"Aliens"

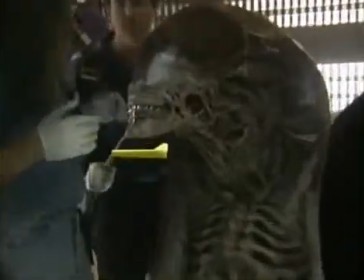And it's rare to have an opportunity to, on a film, to be able to explore the full potential of animatronics. For the beginning of the movie, where it shows her successful cloning process, we had two replicas that were built,
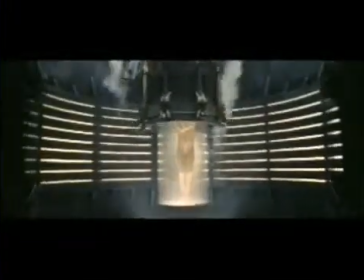one of Ripley as a full-grown woman, and then one as a child of somewhere around 10 years old.
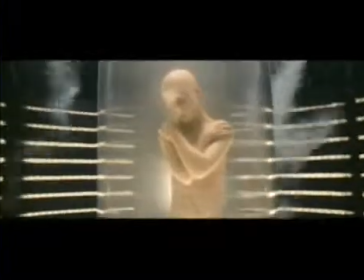And for the child, I had the idea that we should get some child photographs of Sigourney and work that look into it,
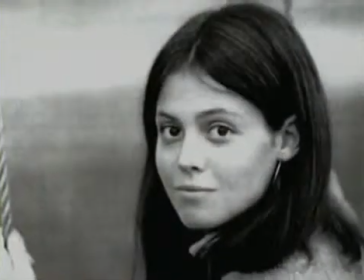so that even if psychologically the audience would be able to buy into certain features,
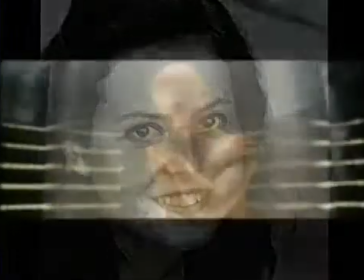because the idea was that the 10-year-old girl would move into a close-up, and then there would be a computer morph to the adult Ripley.
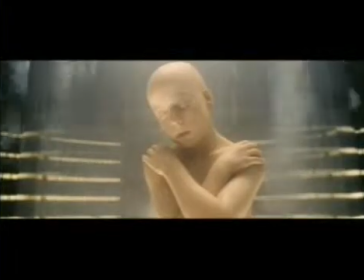So I thought, boy, that'd be a great, interesting thing, just in terms of the physical growth of a person, to see elements of a childhood Sigourney Weaver grow into an adult.
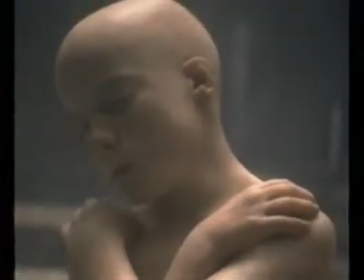So we had a lot of photographs that Sigourney sent us, and then we had casting find us a little girl who was somewhat close,
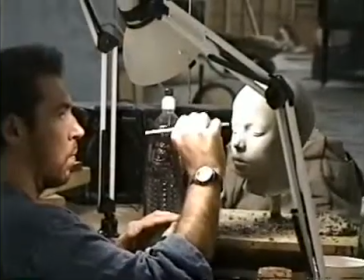and we did you know, body and head impression, and then we resculpted it. We took a copy of Sigourney's head that we had done from Alien 3, and again, resculpted the model's body, put Sigourney's head on top of it, and then finished it all off in a material that made it look like real human skin. It's great, you know, this being the fourth film, we had molds of Sigourney's head,
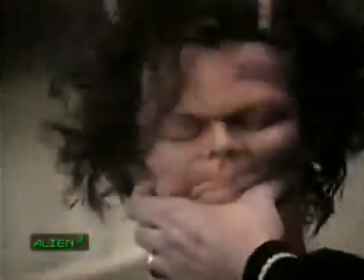and we did clay presses into that, and we didn't have to put her through any more body casting.
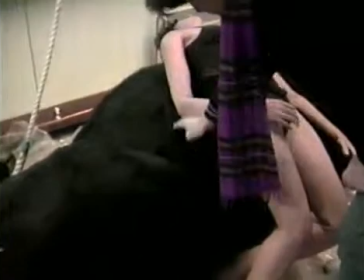Got a body double in, cast her body, grafted the head on, you know, did the resculpting we needed, and then produced the body replicas in silicone, which were then airbrushed and detailed so that they look very realistic.
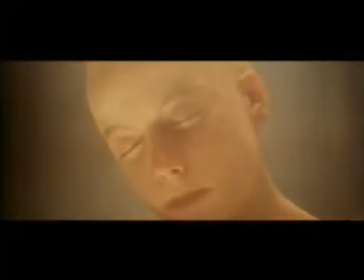And then in the computer, they did the morph between the two,
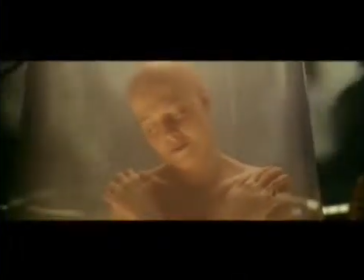and it was really almost such a gradual and subtle morph that you almost don't notice it until it's done, and then you realize what's happened. But it was really a very beautiful and subtle effect. And there's a number of those sort of small-scale effects in the film that we're very proud of. When we did all of the aborted Ripley clones,
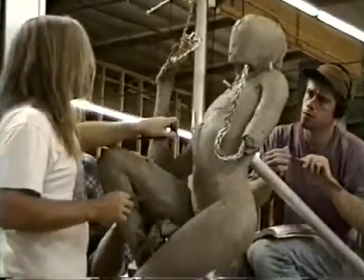we had a lot of freedom in determining what the stages would be of each one, and it was never meant to show a progression.
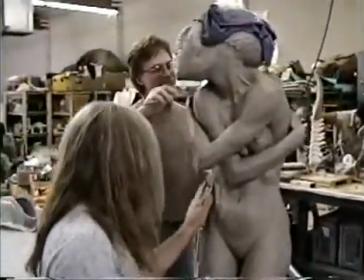There was never any relationship from one to the next, except that we did decide that it would be nice to show that with each
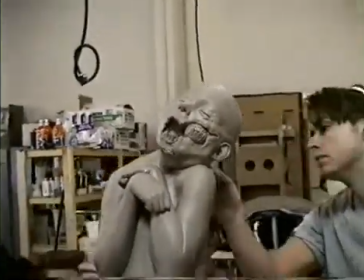successive attempt, that the results got further grown, you know,
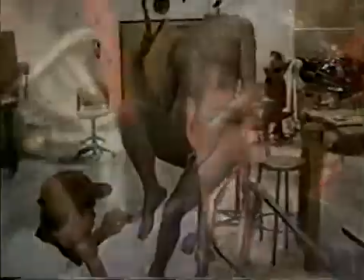larger in size. So the idea was, in discussing with this with Jean-Pierre,
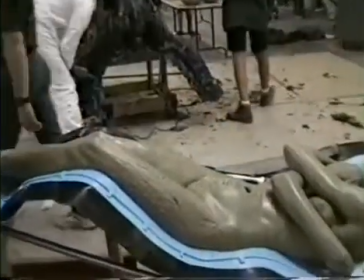was that it was very important for us to feel the pathos for these clone characters.
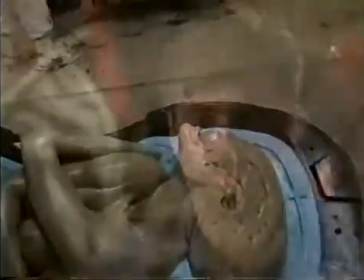We needed to see that they were in pain, so that you felt that what the scientists were doing was clearly wrong.
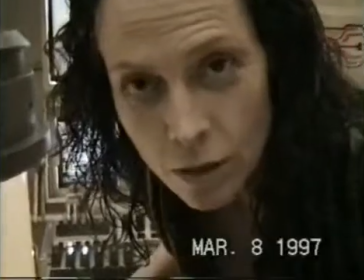You see, the reason that I'm impressed with Alex's work is sometimes he even puts his personal touch on it.
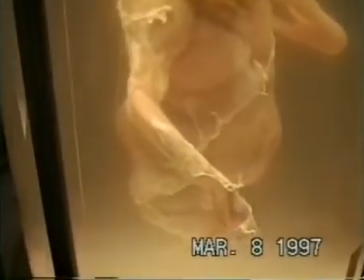He leaves his gum on whatever he's working on as a sort of signature thing.
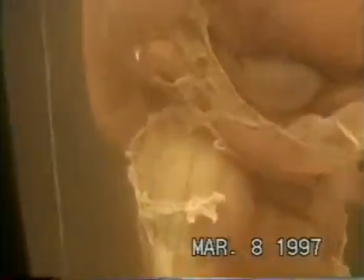You see how the gum is sort of starting to turn black there,
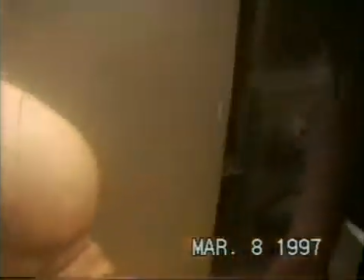and it gives a sort of strange je ne sais quoi effect to the whole thing, which I think is amazing.
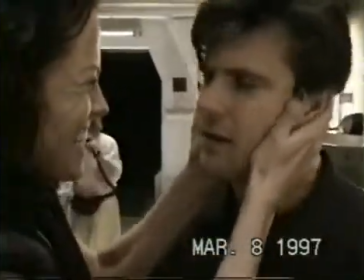He's just great. Well, je ne sais quoi.
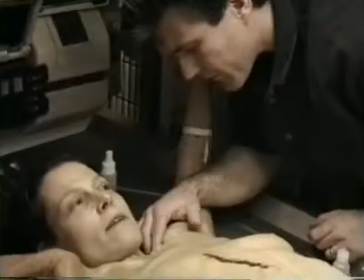And then I think the number 7 clone was the most elaborate of them because it did involve a makeup on Sigourney.
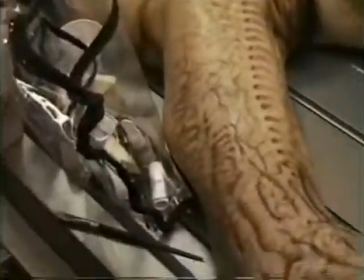When we did number 7, it was strictly to come up with something that was so visceral and so horrific that Ripley would be totally justified in ending its life.
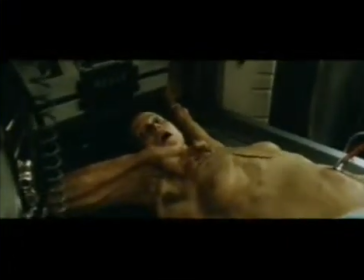That was a fun character to do. Again, because it was a character. It wasn't just simply a gag, but it was emotionally charged. I think it's my favorite scene in the film, where she confronts herself.
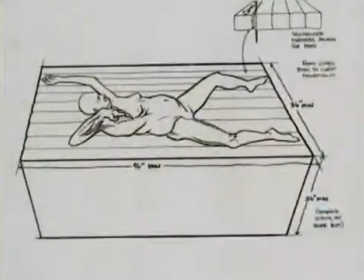But it was Sigourney coming up through a slant board.
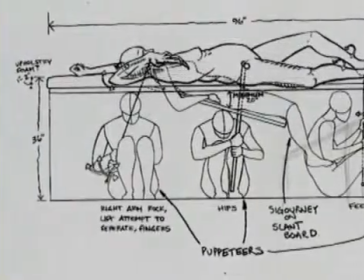She was on a slant board, and her head was coming up through a hole in the table,
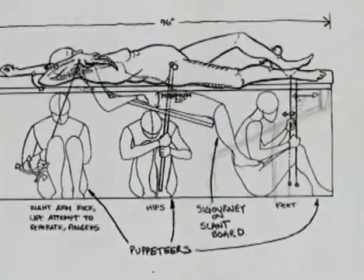and we blended a silicone body onto her that was mechanized, and it had.
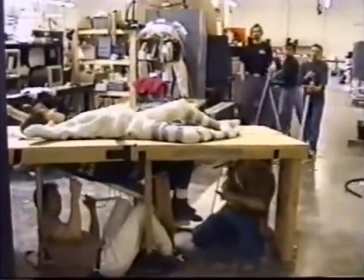It was able to breathe. It had a sort of this distended, jiggly stomach.
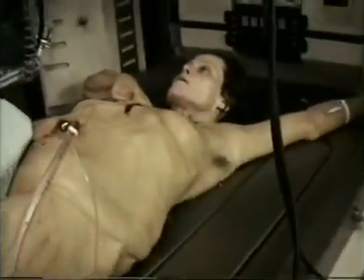And then bring it. I just grab it in the most practical way.
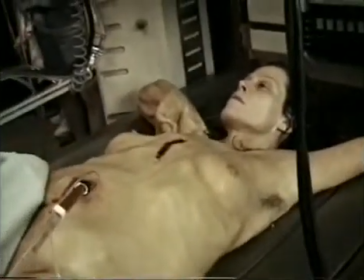I don't know what that is. We had to make it so clear in such a short moment of time on screen that this thing should not be alive, that it shouldn't have to live another moment,
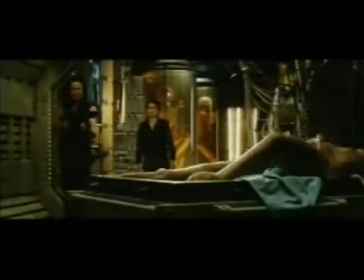so that Ripley, you know, killing it, she's giving it a
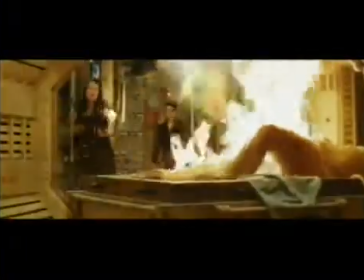better ending by killing it than to let it live and just stay alive.
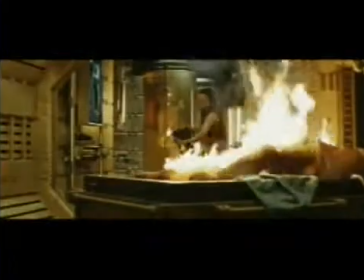Jean-Pierre had definite ideas about what the newborn should look like.
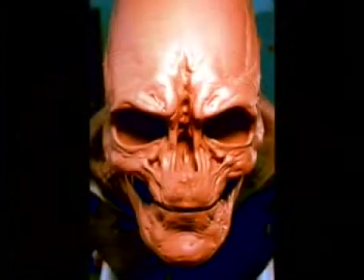He felt that it should lean a little more towards the human than towards the alien.
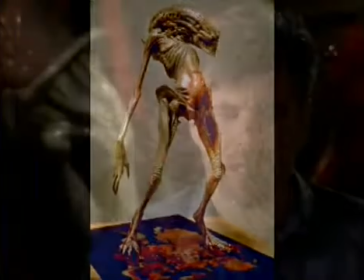At one point, there was a concept that it would have Sigourney's face, which is a very difficult thing to do because you're talking about a sort of a blending a horrific monster face with a beautiful woman's face.
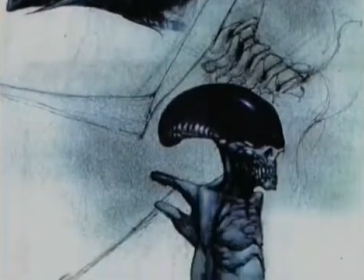You either slide the beautiful woman towards the monster and it's no longer a beautiful woman, or you slide the monster towards the and it's no longer a monster. So and also we were very concerned that it not look like Syl in Species. Because it had just been done, so why go there?
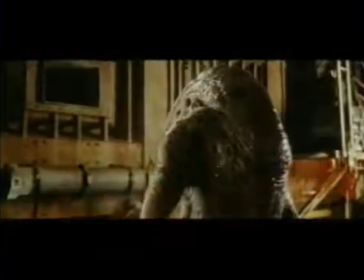But I think what Jean-Pierre really wanted was to give it a little bit, edge it more towards a human.
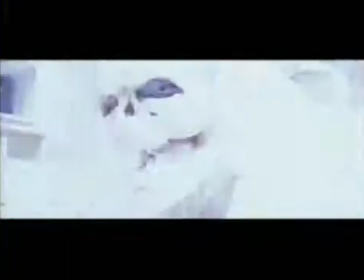He wanted it to definitely have eyes because he wanted the expressiveness of the eyes. And he wanted it to be sympathetic, so that really guided much of the design of the newborn. We had very nice sketches from Chris Cunningham, but it was impossible to build because the legs were so thin. You know, it was impossible because after you have to build the machine. And at the end, it was.
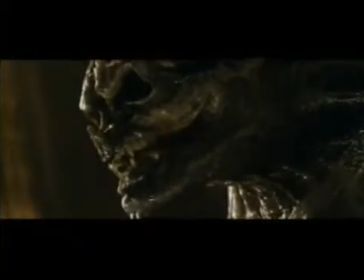Now I am a little bit disappointed about the newborn because we did some choices, because also he had to act.
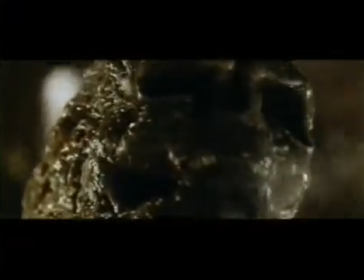He had to play, he had to move and to give us some different expression.